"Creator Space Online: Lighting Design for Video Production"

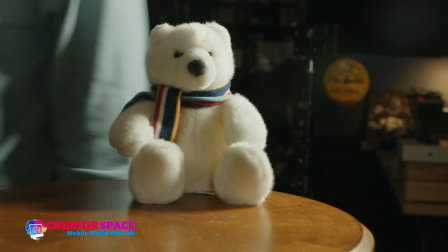1233s
So that will be my brightest light. And look how different that is from what it was before, right?
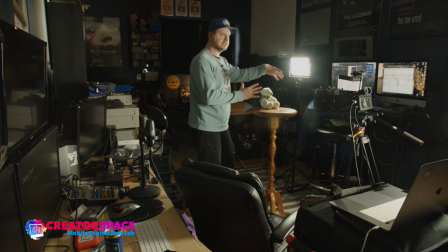1238s
So again, I think in this wide, we'll be able to see this a little bit better. So we got the subject here, 45 degrees right on here, okay? Now I'm going to look at putting
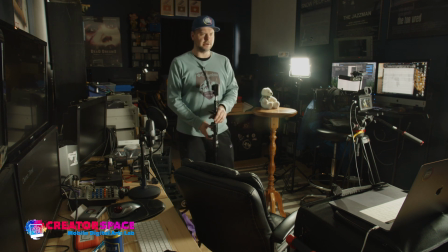1253s
a bit of a fill light here. So I have just another little battery powered LED. Okay. I'm going to turn that on. And now let's have a look at what that looks like in the actual camera.
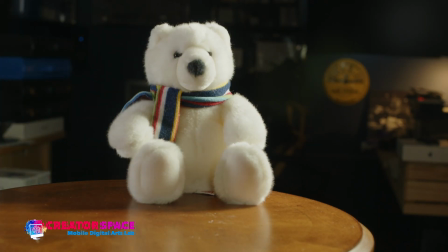1272s
Okay, so you can see there's the fill light. So this is off. And you can see there's a lot of shadow right here.
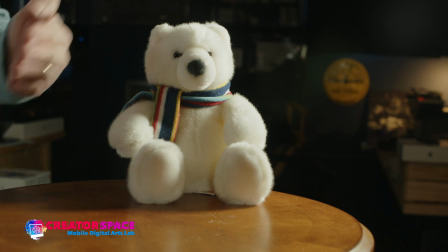1279s
And that just, see, it could just be that little, just to fill in the shadow. And that's all we're talking about.
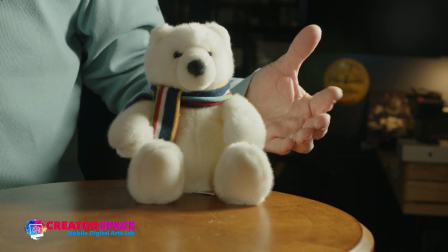1284s
It's like, so again, that key is really bright. And then a little bit of fill with this fill light here.
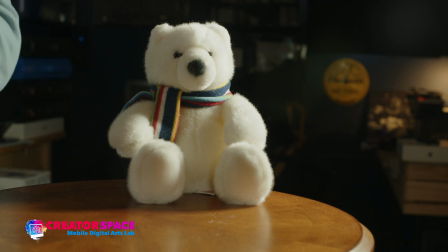1292s
And this is again about half, really minor. It's probably about 20% of the brightness of this light.
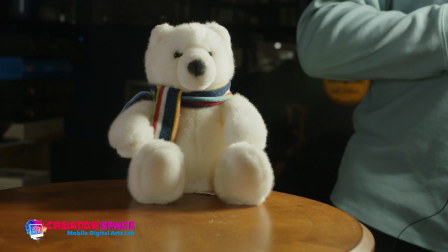1300s
And then here's again, if we flip off that key light, look how dark everything goes again.
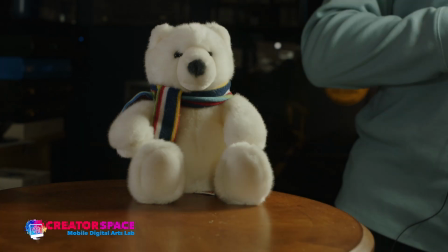1305s
So not a great looking image, it's fine. But look what a difference is. Just once we start lighting things, it's beautiful.
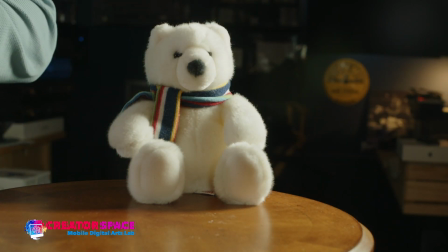1311s
We got that kind of lighting there.
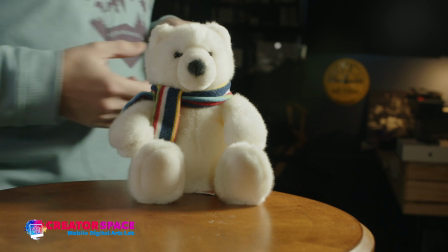1313s
Okay, so then the last thing we need to do is to get a backlight.
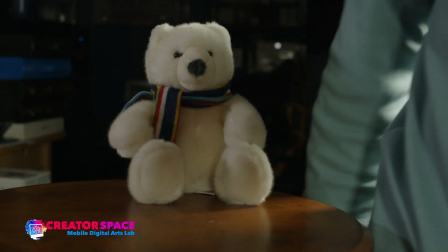1321s
So we're going to grab our light over here,
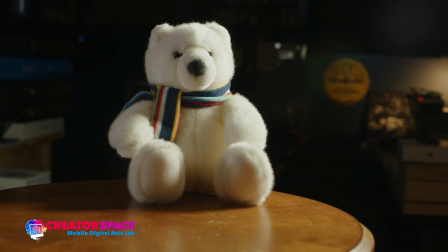1324s
and I'm going to just move it over, and we're going to put a bit of a backlight on our character. Just going to just get my power cable.
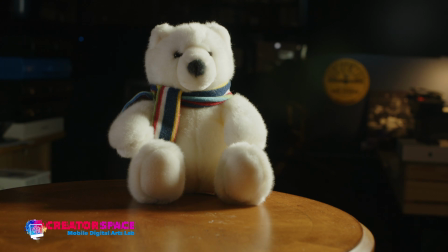Okay, got the lighting stand. We're going to do a bit of a backlight here. Make sure my camera's plugged in here. I don't want to run out of power. Perfect. Everything's going well.
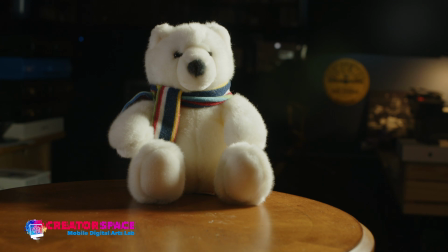1360s
Okay, so, and then what we'll do is we'll look at,
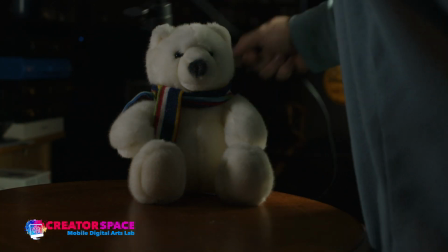1366s
again, there's, what can we do with other sources, but here's how we can get to our backlight.
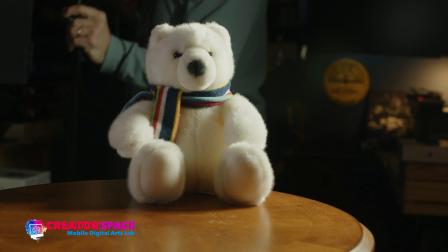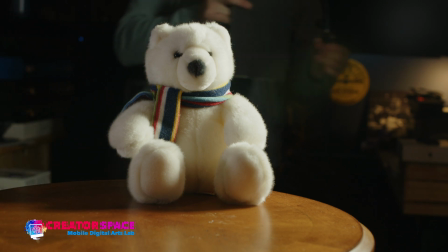So I'm just going to plug this light in here. We're going to get a backlight going.
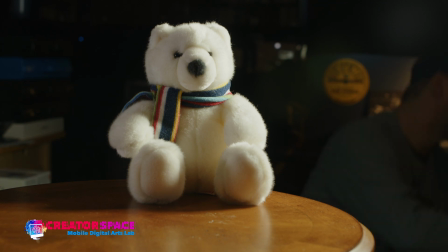Okay, here we go. We're going to turn it on.
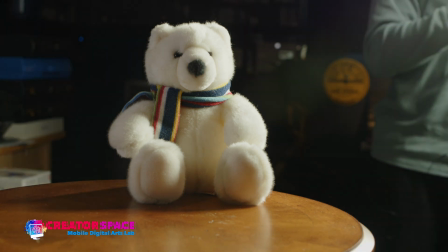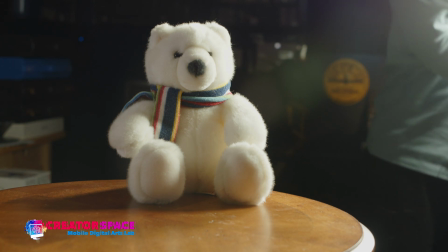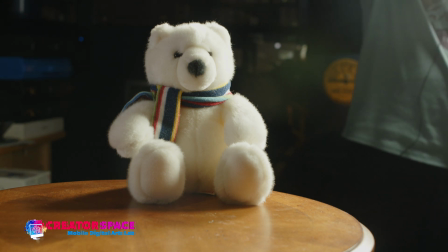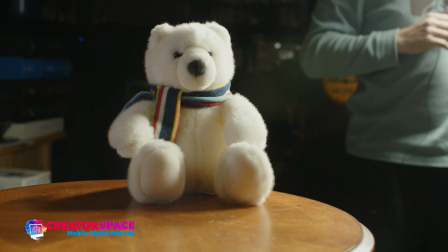1421s
Okay, so here we go. Backlight, on, off, on.
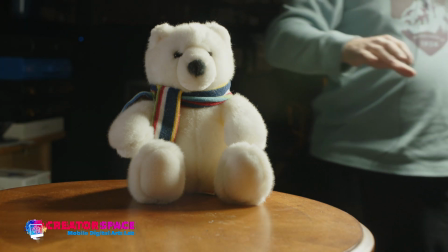1427s
You can see how it really helps to fill in a lot of light here on the back of the character.
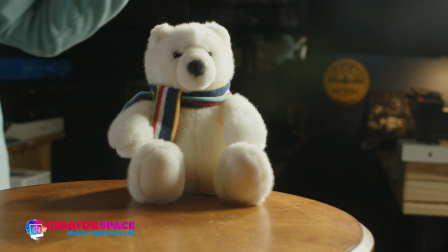1432s
So that would be our 3-point lighting. Now it's kind of going into the camera, into the lens here.
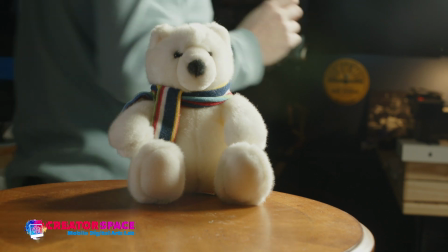1438s
So we have to look at this kind of lens flare, but it's kind of neat. I like that as a lighting design idea, that maybe there is a little bit of that flare.
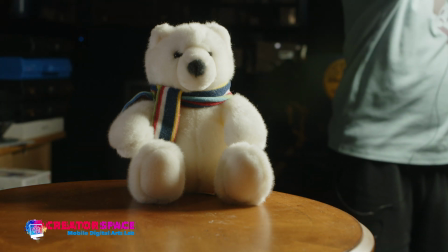1447s
And let's just rework this a bit. Maybe we don't have as much flare. Kind of neat.
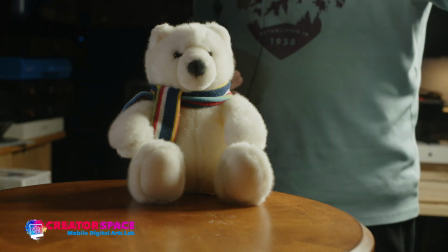1458s
Again, just a little bit of, now what's cool about this light over here is it's giving us a little bit of backlight separation, but that's pretty neat.
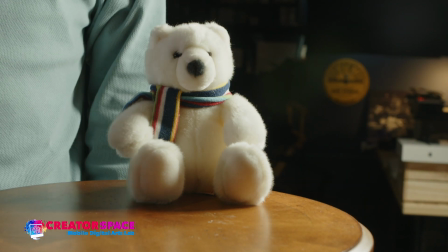1465s
So that would be our 3-point lighting design, right? And what does that look like?
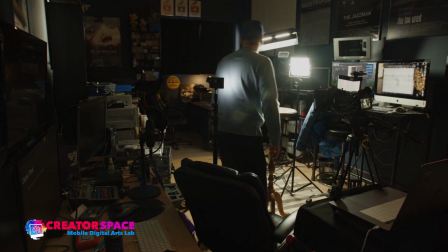1470s
This is what it looks like here.
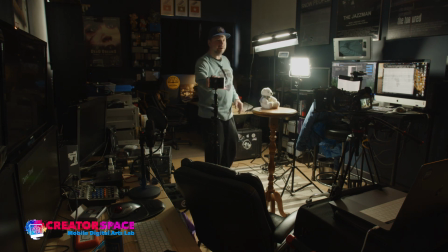1472s
So we got our key light, got our fill light over here, and we got our backlight up here shining on the back.